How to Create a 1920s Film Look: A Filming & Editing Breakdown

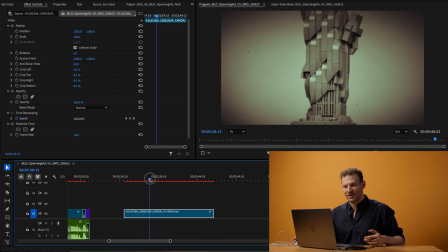4:06 And I don't actually know myself how much that actually played when it was airing originally at the time, but now we expect that.
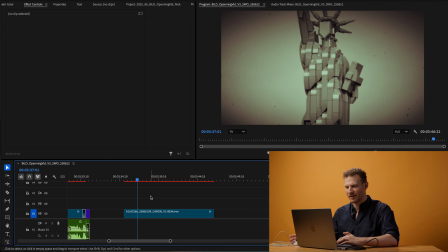4:15 So I also, besides just the Posterize time, which gives you that nice stuttery effect, we also expect the footage to be played a bit faster.
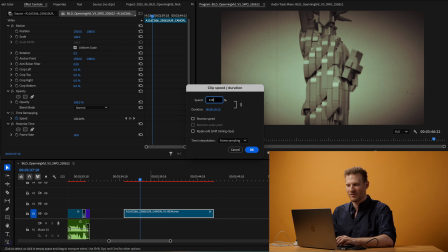4:24 So I sped every clip up between 10% and 50% to give sort of that sped up feel that we expect from this footage.
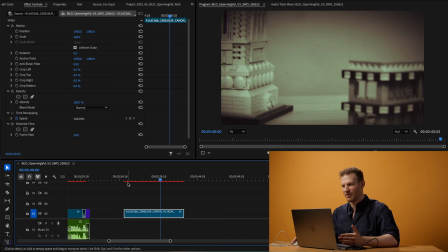4:33 Again, it's like a pretty subtle effect, but I do think that it reads, to my mind at least,
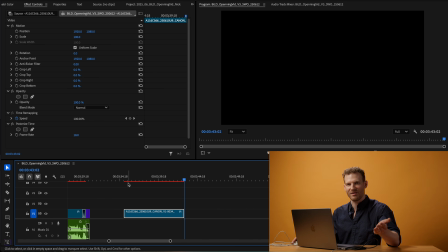4:39 a bit more like something that I would expect to see from the time period that we're trying to evoke. So we did shoot in C-Log 2 to give us, a decent amount of color information to work with, and like just, camera data to work with in general to have sort of a flexibility in post, even if the flexibility that we're looking for is going to seriously degrade the image. It's always best to have as much information as you can. So yeah, that was how I did the edit in Premiere, but I think that the part we're really most interested in is building the look itself, which was done in Resolve just because it's like so much more robust and the effects are a lot more fun to play with.
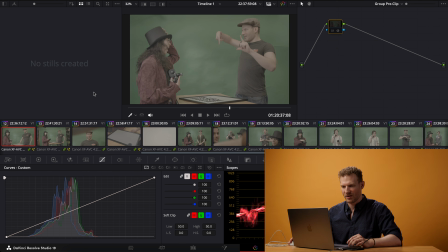5:16 So here is how we started. You see here, this is our like normal ProRes or this is our normal C-Log2 files straight out of camera. You can see that it's a bit flat. So as with everything in Resolve, we're gonna start with the color space transform.
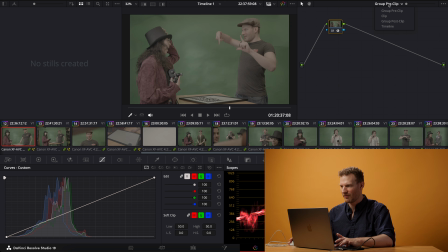5:36 And this was on the group pre-clip level. And then if we go to the group post-clip level, we'll go ahead and enable this last node here, which is the color space transform output. Oh, right, there we go. So there we go.
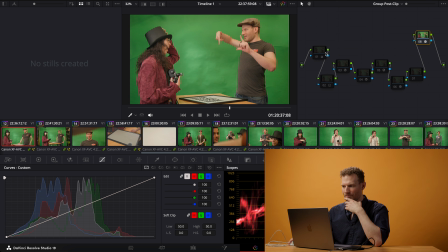5:53 This is, normal looking footage with the color space transform. So let's go through the rest of the nodes.
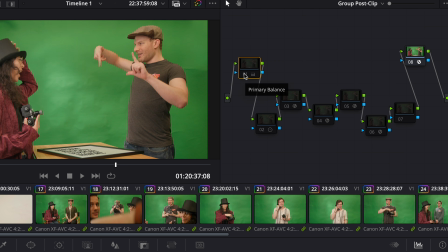6:01 So on this first node is where, I don't know if you've noticed, but a lot of this old-timey footage didn't have color. It was in black and white. As far as I can tell, all of the footage was. There's no way of knowing.
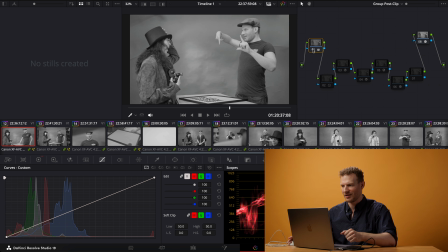6:14 So this first node, we desaturate the image. And I actually have it in the color space HSV and just brought the gain down, which is a nifty little trick that I learned off YouTube.
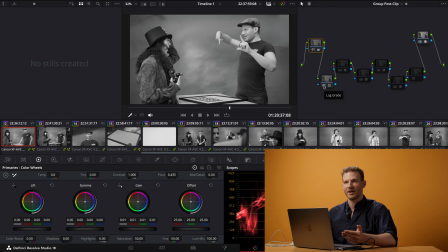6:29 And then in the next node, I did some contrast adjustments just to make it look, a bit more normal. And this is the same way that I would sort of treat any footage. And then after that, we start actually like getting into the look. And the next node that we're going to enable is the contrast pop. Just because I tend to think of this footage as being very, very contrasty with a lot of this look, because the equipment and the processes were not necessarily standardized at the time. Unlike what I would do for recreating a different sort of look from a different period, I was sort of going a little bit more vibes-based with this one, just because there is so much less consistency. And you are sort of playing with our current perception of it and not necessarily how it would have been viewed at the time.
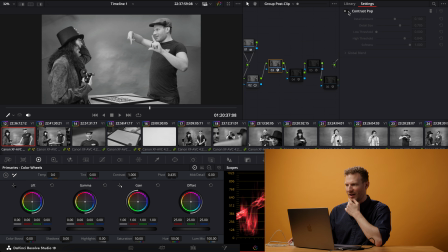7:14 So I just sort of played around with the contrast pop effect until I was happy with it and I liked the way it looked. After the contrast pop, the next effect that I threw on there was the lens distortion, because lenses at the time were quite a bit more flawed than they are now.
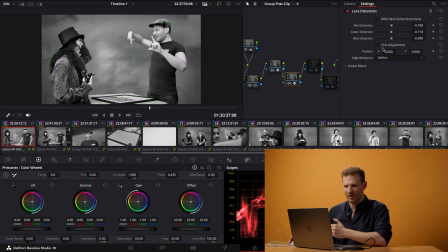7:30 And so here, obviously, we have sort of more of a circular warp around it, but also playing with the color
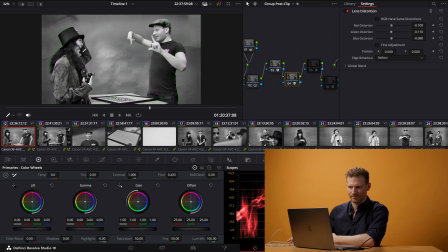7:44 channel distortion, which gives sort of this chromatic aberration effect, because that is, I think,
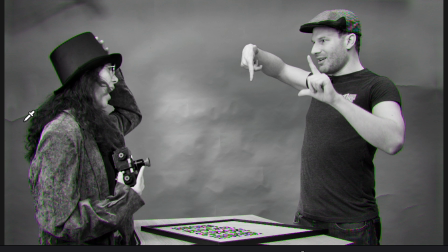7:51 like a pretty common issue at the time. So you can see, even though it's black and white, there's still like a bit of green and magenta,
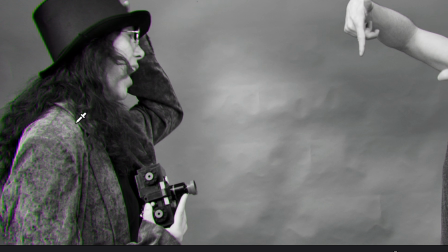8:01 sort of shadowing here on the details around Sam.